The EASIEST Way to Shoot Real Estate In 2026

What is going on, guys? We're here today in Austin, Texas at this $14 million property.
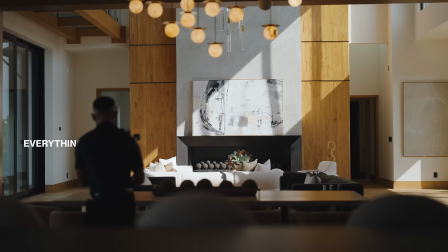5s
And in today's video, we're going to teach you absolutely everything you need to know about shooting the best real estate videos.
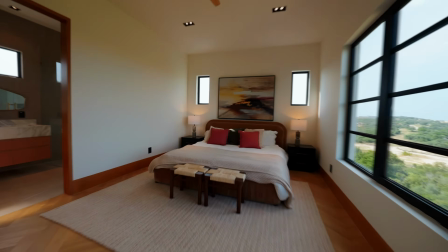15s Could have been 30, could have been a G. Should have never snitched. Why you take it to police? Now they're looking at you funny when you're walking down the street, looking at you like food, trying to see where they can eat.
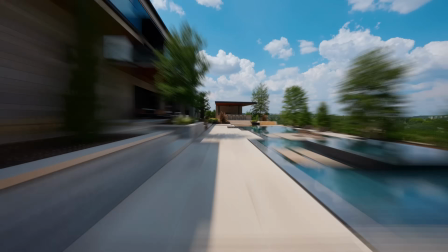22s I'm like, I need that breeze. I feel sorry for them that they copy these flow, but they said that it's a new flow.
So let's talk about how to see outside of the windows. I'm shooting on the Sony a7S III, so I'm going to either be at 640 ISO or 12,800 ISO, and I'm going to have my meter at plus 1.7.
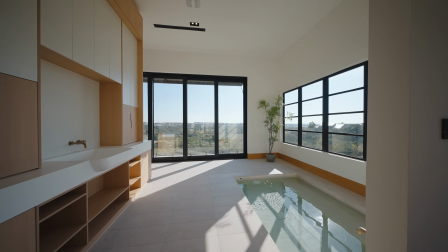44s
Do you see how you can see perfectly outside the windows? Now, it also helps that we're shooting at the right time of day. If it was the sun above the house, it's gonna be a lot darker in this room. If the sun was too low, I'm not gonna see everything.
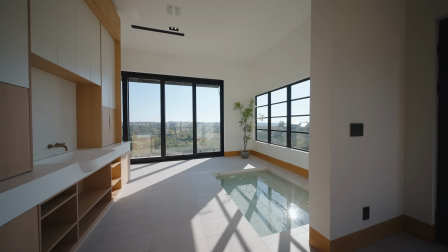57s
So right now, the sun's just above the window line. So I have light coming in, which brightens the room.
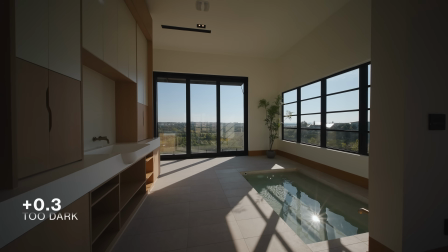63s
Here's a plus 0.3. You can see outside the window, but you're losing all the details.
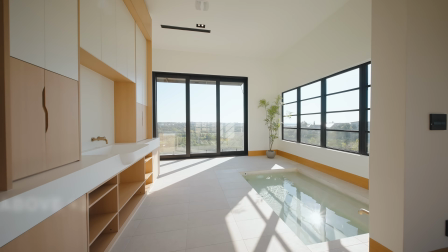67s
Now, other times people are shooting with it too bright, and then now you can't see outside the windows. Now, another huge piece of advice is you wanna set up your exposure for the shot that you're looking to get.
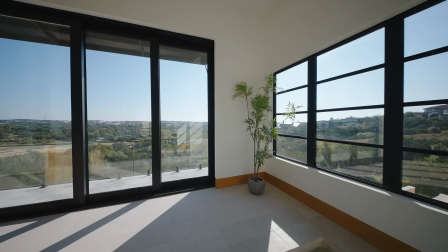79s
I'm looking to get this shot right here. I'm not looking to get this shot, right? Because I can't see the pool anymore. So right here, it's gonna read too bright, but back here, it's gonna be too dark.
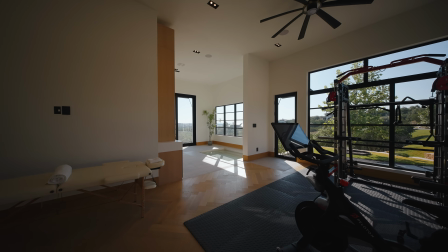89s
Right now it's at plus 3, which is underexposed. However, you're gonna speed ramp into it, and then right here is your shot. So you want to also expose for the money shot. So how do you land on the right exposure? You choose an ISO and then you switch your f-stop. The best thing you can do is have your meter at plus 1.7 for the money shot.
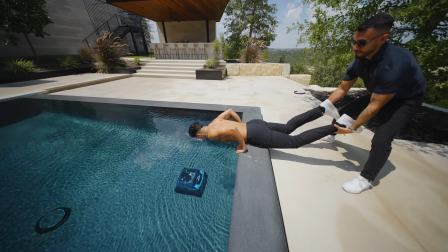109s
It's not bad, dude. 3 feet. Nothing beats a Jet2 holiday.
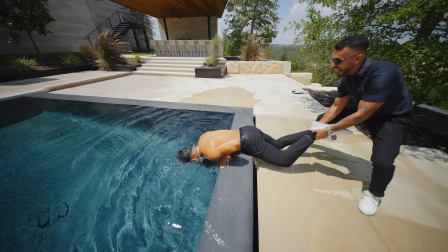114s
And right now, you can save £50 per person. That's £200 off. People always ask, like, Claudio, how do you have all this energy? Most of it's natural, but every once in a while, it's a little
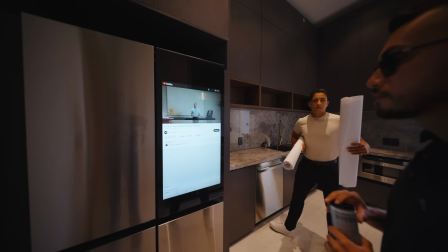125s
ripper. It's something to take off the edge. This one's good. This is a good video. In today's video, you're going to learn the best equipment to use for real estate videography. Okay, so now we're going to talk about the perfect f-stop for shooting real estate video. When it comes to wide angle, you'll start off with 2.8. You can go all the way to 2.8. all the way up to f22. Don't let anyone tell you that f22 is blurry. People always go, oh, Claudio, how are the Studio 910 videos so sharp? We're shooting from 2.8 to f22. Now you're probably wondering, what about the detail lens? So we're on the 50mm now, and then you go anywhere from 1.2. And I do like 1.2, but I also like up to 2.5 to 2.0. So this is what it looks like, and it looks super crisp every single time. So the f-stop is very simple. You'll work through those ranges, and remember, it'll always look crisp as long as you have your focus correct when it comes to the detail shot. Now, if you're using a Laowa manual lens, then you'll just keep it on infinity. If you keep it on infinity, it'll look perfect every single time.
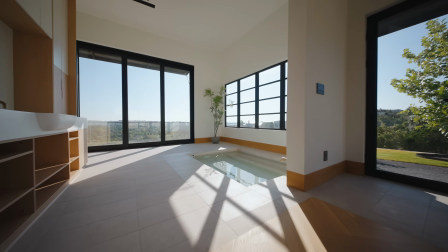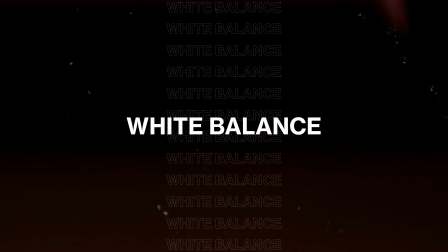190s
So now it's time to talk about the white balance. People are always wondering, how do you get the shots go from here to here? You see how everything is perfectly white. The secret to that is we're using auto white balance. On a Sony camera, it's going to be really spot on. Here's what you don't want to do. You don't want to go to, let's say, 4300. Now the shot's in 4300. The room looks good, but here's what most people do. Now they're in 4300, and then they go to another room, and they go to another room. Now the shot's blue, it's too yellow, and it's fighting. It's because they're rushing through their shoots. It's better to use auto white balance and use a little bit of plugins on your Final Cut Pro than to mess up the entire shoot.
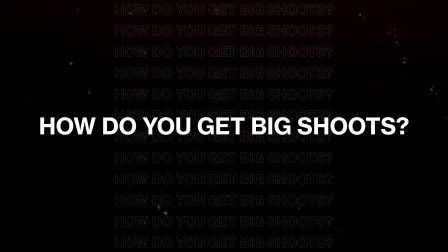233s
So you're probably wondering, Claudio, how do you get these big shoots? I want to shoot a mansion. I want to shoot a nice house. Well, here's how you do it. This is what my first videos look like right there. That was my first video. It's just average, or it's just okay, right?